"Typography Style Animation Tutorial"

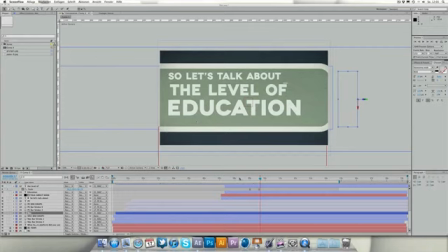[0:00]
Hey guys, this is Alexander Dor doing another tutorial for AE Tuts Plus, and I really hope you're gonna have fun in this one. I'm gonna show you how to create a typographic animation, including some statistic informations.
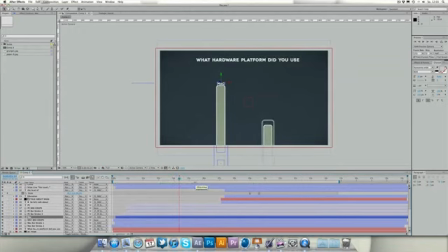[0:17]
To be honest, we're using the Motion Design Census 2010 in this one, and we're gonna try to bring some of the data they give us into life and make some cool graphics out of it.
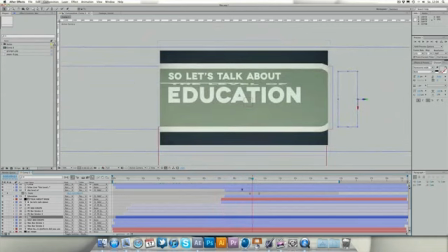[0:33]
This typography kinetic kind of thing has been very popular in the last time, and today I'm going to show you how to do this and essentially why I'm going to do some things as I did.
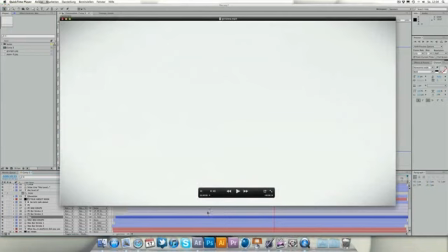[0:46]
So let's first take a look.
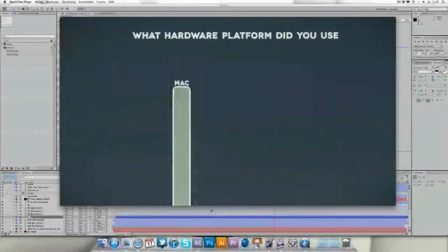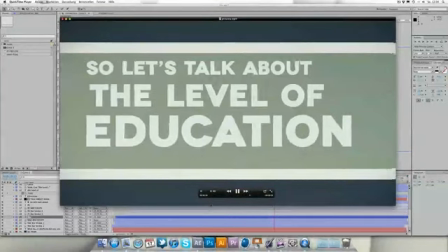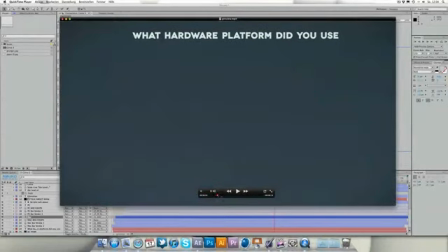[1:04]
Okay, so let's go through some steps, and I'm gonna just explain to you why I made these decisions.
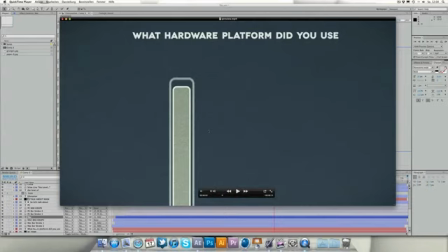[1:15]
For example, with this floating kind of thing here, I think, in my opinion, it makes it just look a little bit more organic, and we're gonna take a look. We're gonna focus on this basically a few minutes later. And we're gonna also take a look at how to create this overall
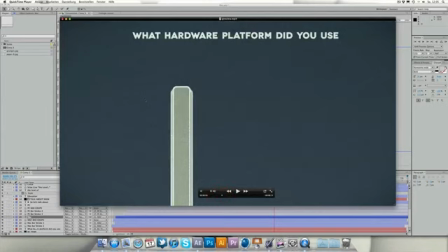[1:33]
textured kind of thing without texturing every layer itself.
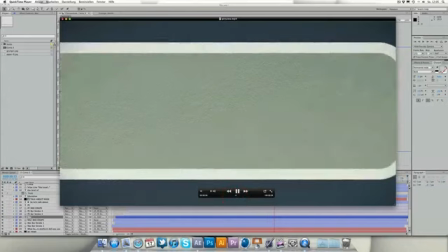[1:38]
And yeah, this is just pretty basic typography kind of animation.
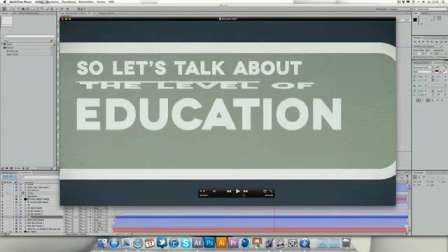[1:46]
We got this little floating line here with a scale effect.
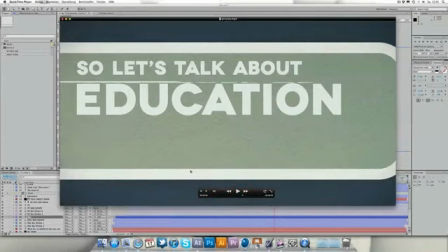[1:53]
I like it pretty much. We're gonna talk about the font. It's a quite important choice if you're doing typographic animations.
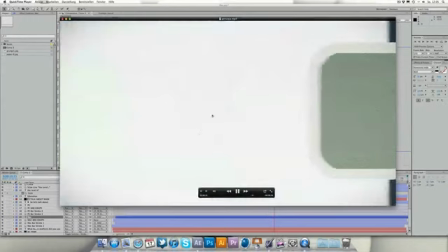[2:01]
And last but not least, I'm going to show you quickly how to create this kind of
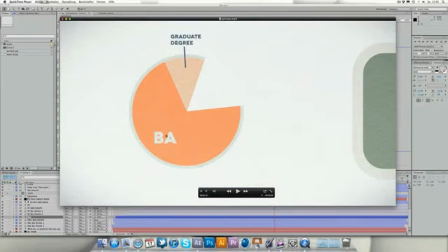[2:09]
cool pie chart.
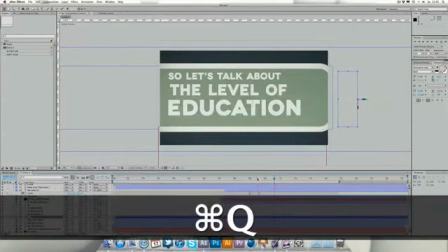[2:11]
Yeah, so let's close QuickTime and hop right into After Effects to begin.
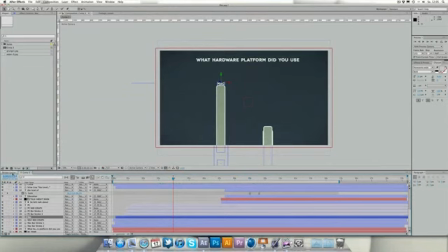[2:18]
First of all, let's create a new composition.
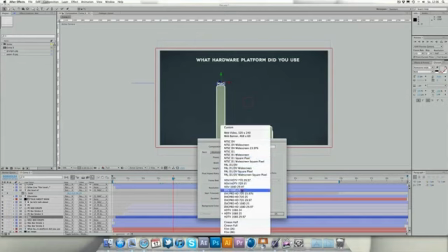[2:21]
In my case, it's totally okay if we choose HDTV 720 25p. We need at least 90 seconds, and hit OK.
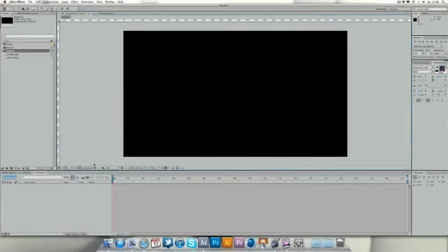[2:34]
We're gonna create a new one and make it 100% in my case.
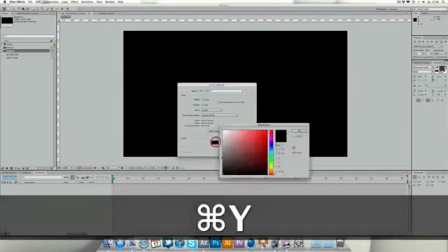[2:38]
And let's firstly create the gray background, which is our first background.
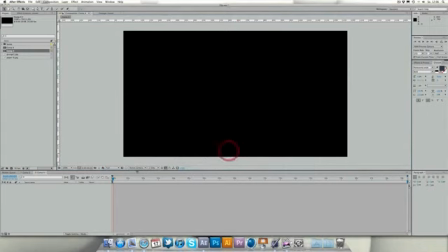[2:44]
We're gonna have two backgrounds, or if you're really strict, you can say maybe we have even three backgrounds.
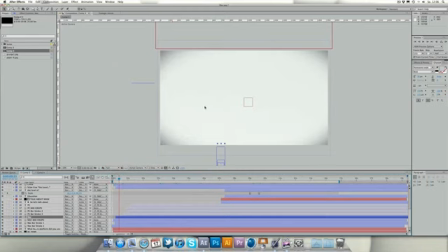[2:53]
We have this one, and the grayish one. In the original animation, something was in this grayish one.
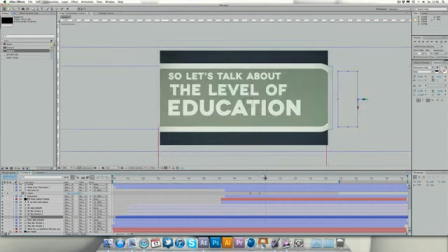[3:01]
In our case, it's just the pie chart. In this case, so we're gonna have three backgrounds.
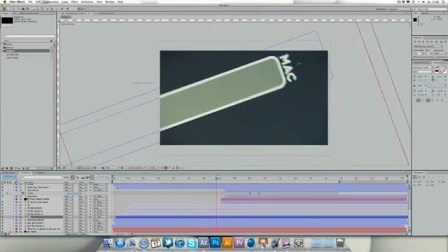[3:10]
You may probably say you can leave that animation and put this information just in here, but I really wanted to make it just unique. Of course I tried to make it unique, and I also wanted to make it not make it boring.
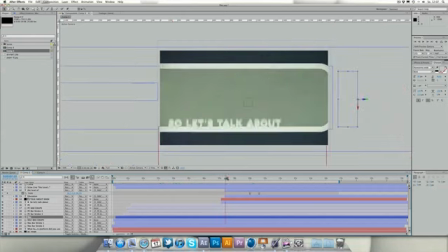[3:27]
So I created three backgrounds, and
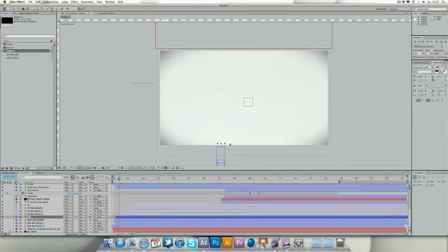[3:31]
let's start with the first one, which is our main background, which is below everything else.
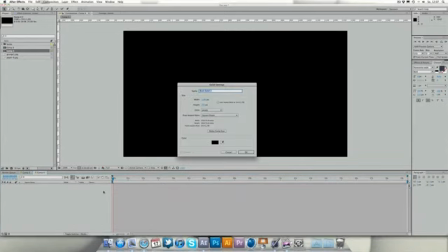[3:39]
It's the gray solid. So let's I hit CMDY
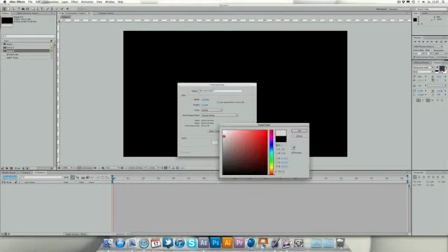[3:46]
to create a new solid, and let's make this one grayish.
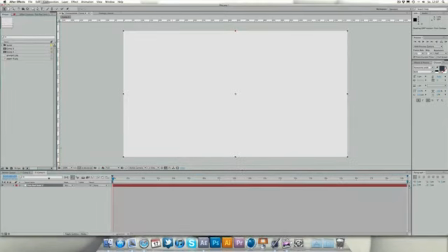[3:51]
Okay, and let's just drop in our first texture here.
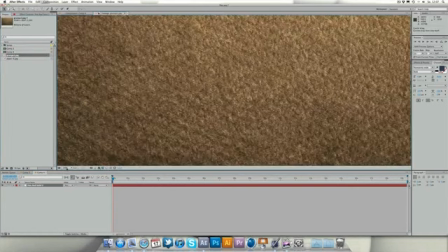[3:57]
So I got two textures. First one is this, and second one is this.
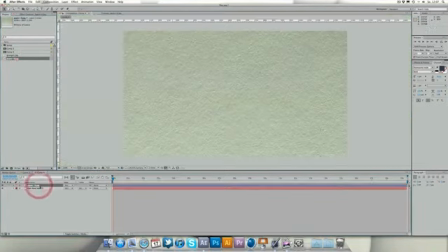[4:02]
In my case, I want to take this one because the other one is a bit too dark, I think.